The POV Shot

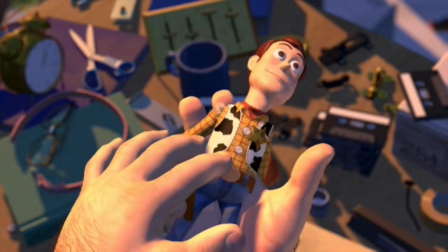(0:07) Original hand-painted face, natural dyed blanket-stitched vest, a little rip, fixable.
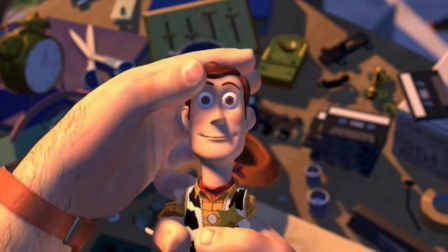(0:13) Oh, if only you had your hand-stitched polyvinyl hat!
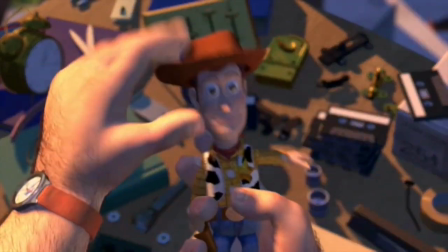(0:18) I found them! I found them!
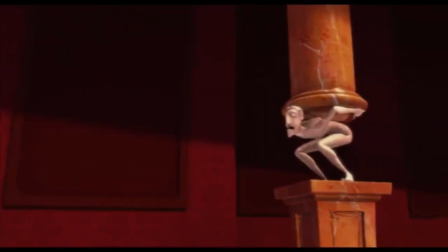(0:21)
A point of view, or POV shot, is any shot that shows the world from the vantage point of a character in the scene.
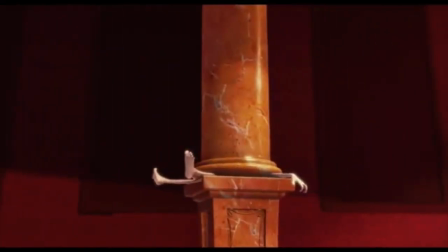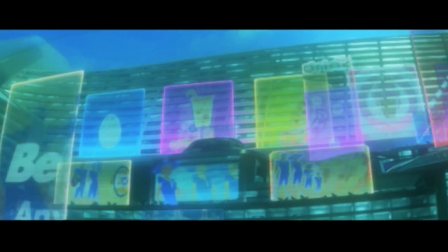(0:34)
A POV is usually preceded by a set-up shot.
Huh?
It's a simple editing pattern.
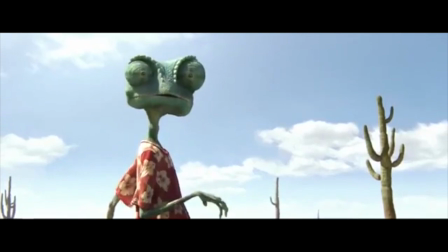(0:41)
First comes the setup shot, which is the shot on the character doing the looker, which is followed by the actual POV shot from the looker's point of view.
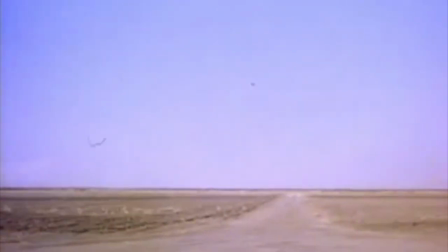(0:50)
Hitchcock is well known for the use of the POV. In this scene from North by Northwest, the entire sequence is made up of shots of Cary Grant looking off screen,
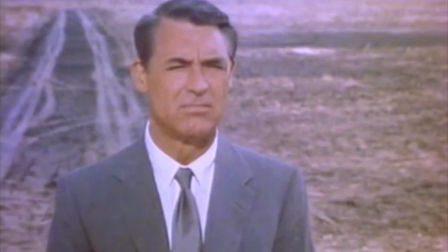(1:00)
followed by shots on the airplane from his point of view.
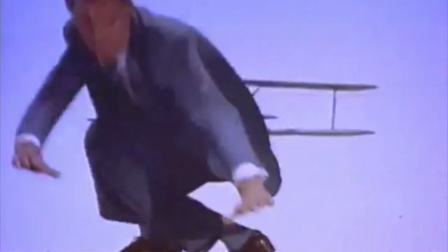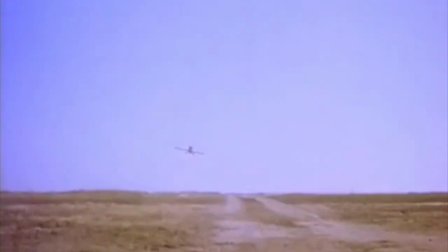(1:10)
When we see a character look off screen and then cut to a view of the environment,
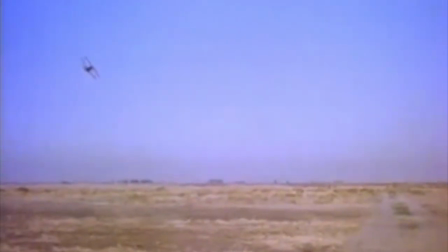(1:15)
as long as the camera angle in the second shot roughly matches the character's eye line in the first,
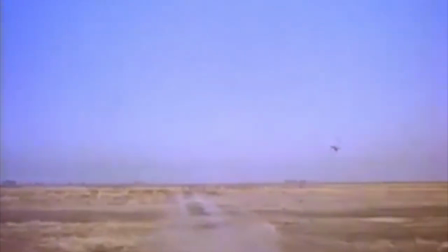(1:20)
then the second shot is assumed to be through the eyes of the character.
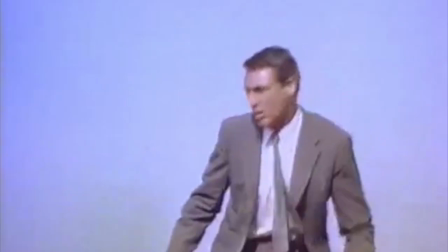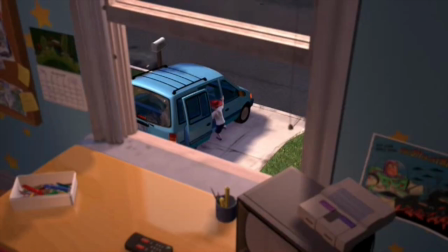(1:29)
The French director Jean-Luc Godard called the cut on the look the most natural cut in film because when a character looks off screen,
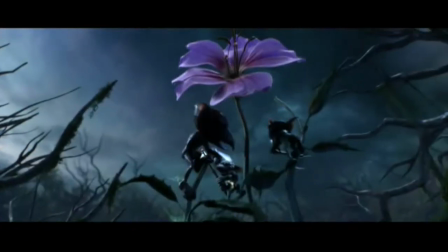(1:38)
it provides such a powerful motivation for a cut to see what the actor, or a group of actors, is looking at.
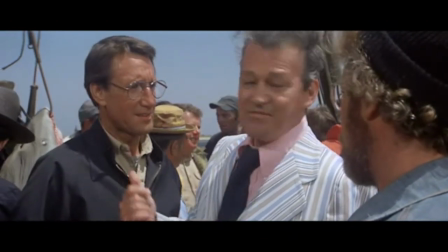(1:44) To perform some kind of a half-assed autopsy on a fish.
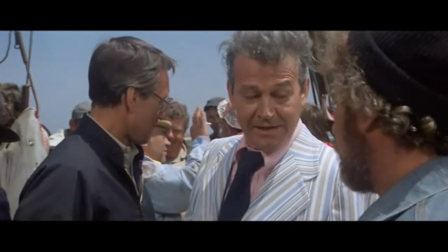(1:48)
A POV shot can represent a single character's point of view, or the collective view of a group of characters, as in this shot from the movie Jaws.
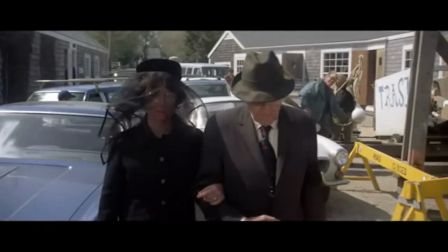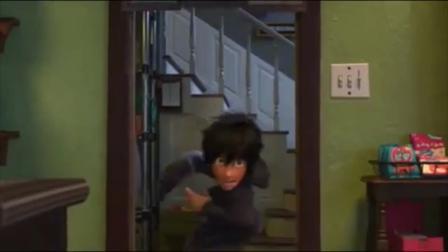(2:03)
There are basically two kinds of POV shots.
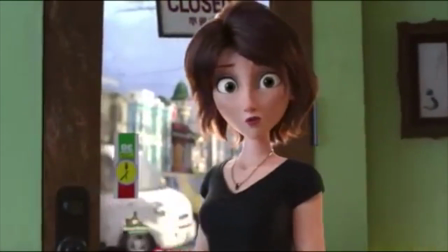(2:06)
There's the literal first-person POV, where the surrounding characters stare directly at the camera when addressing the POV character,
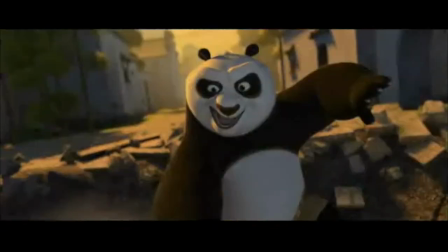(2:14)
and then there's what I would call the quasi-first person POV, where the camera shows what the POV character is seeing,
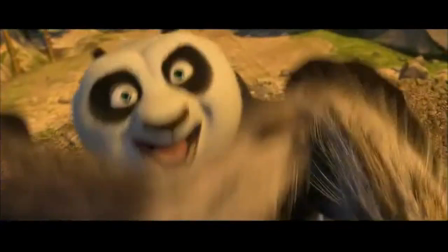(2:21)
but the eye lines of the other characters who are looking at the POV character are slightly off-axis,
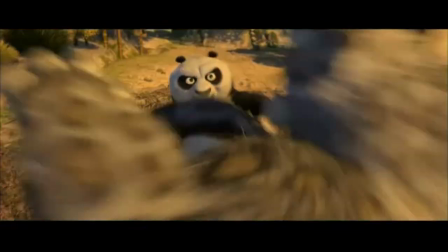(2:28)
making the shots not quite literal POVs.
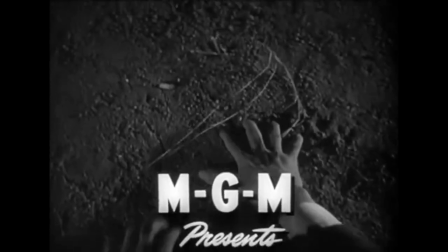(2:34)
The Lady in the Lake, a film noir thriller from 1947,
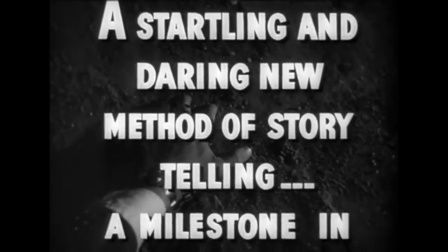(2:39)
was an experiment in which the entire film was shot from a single character's literal first-person point of view.
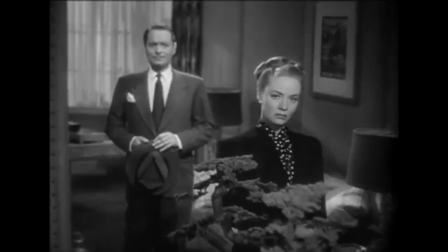(2:50)
The idea has not been repeated,
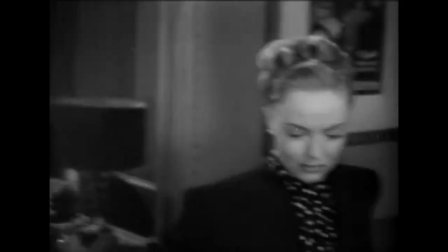(2:52)
probably because seeing events from a single POV is just too limiting to be sustained for an entire movie.
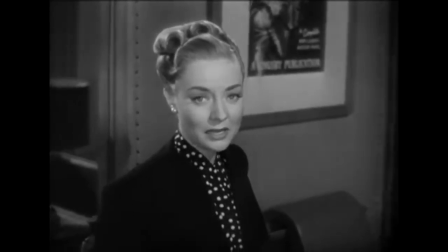(3:00) I need help.
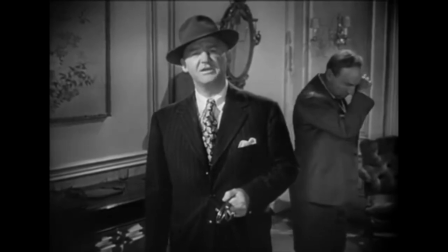(3:03)
It's just a little too weird to have all the actors in a film looking directly at the camera for the entire time.
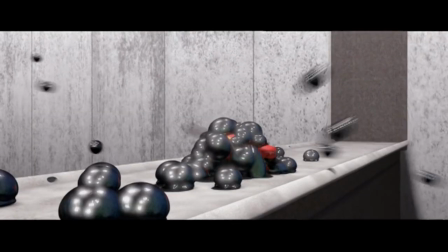(3:09) Give me your hand.
But in small doses, the literal first-person POV can be effective.
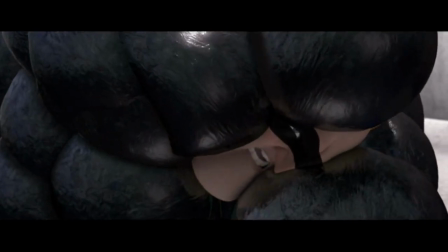(3:16)
Put in the audience, in the shoes of a character in the film, invites direct empathy with their predicament, as in this shot from The Incredibles, or this one from the movie Up.
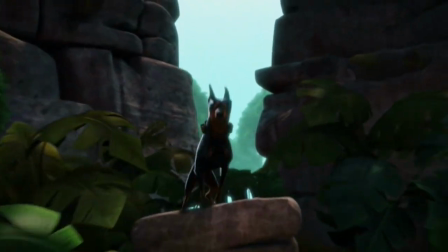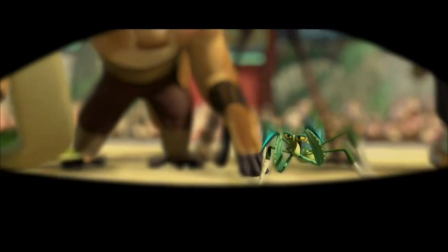(3:33)
There are certain standard first-person POV shots that literally put the audience behind the eyeballs of a character in the movie.
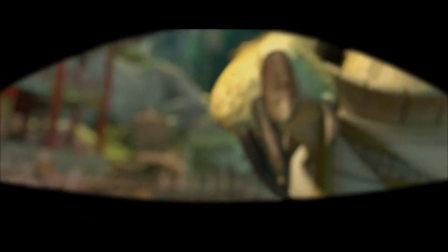(3:42) where, uh...
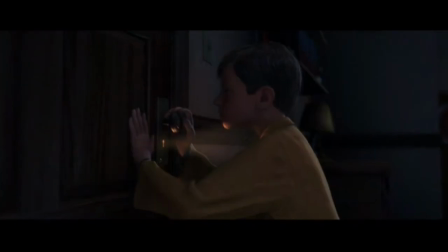(3:44)
There is, for example, the actual eyeball POV shot and the keyhole obstructed view POV.
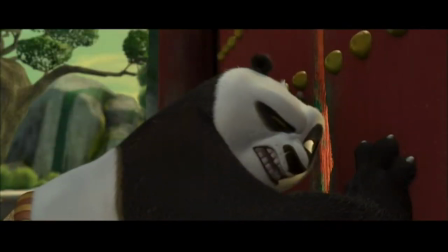(3:53) Peaky hole ready for battle!
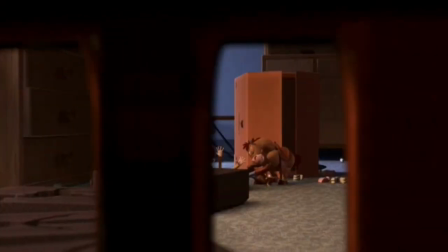(3:56)
These are shots that approach the idea of POV literally and the literalness is what sometimes makes them funny.
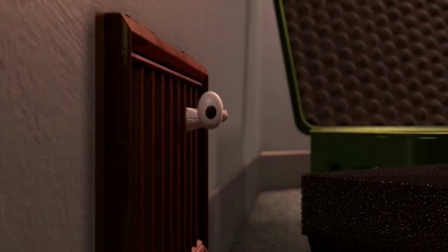(4:04) To the left! No, your left. Take the fire. What's happening?
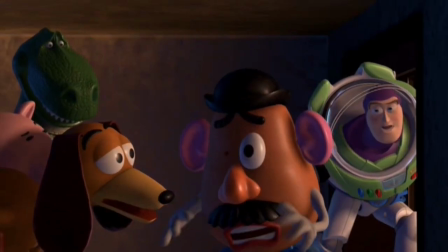(4:09) Oh, it's horrible. They're torturing him.
There's the upside-down POV.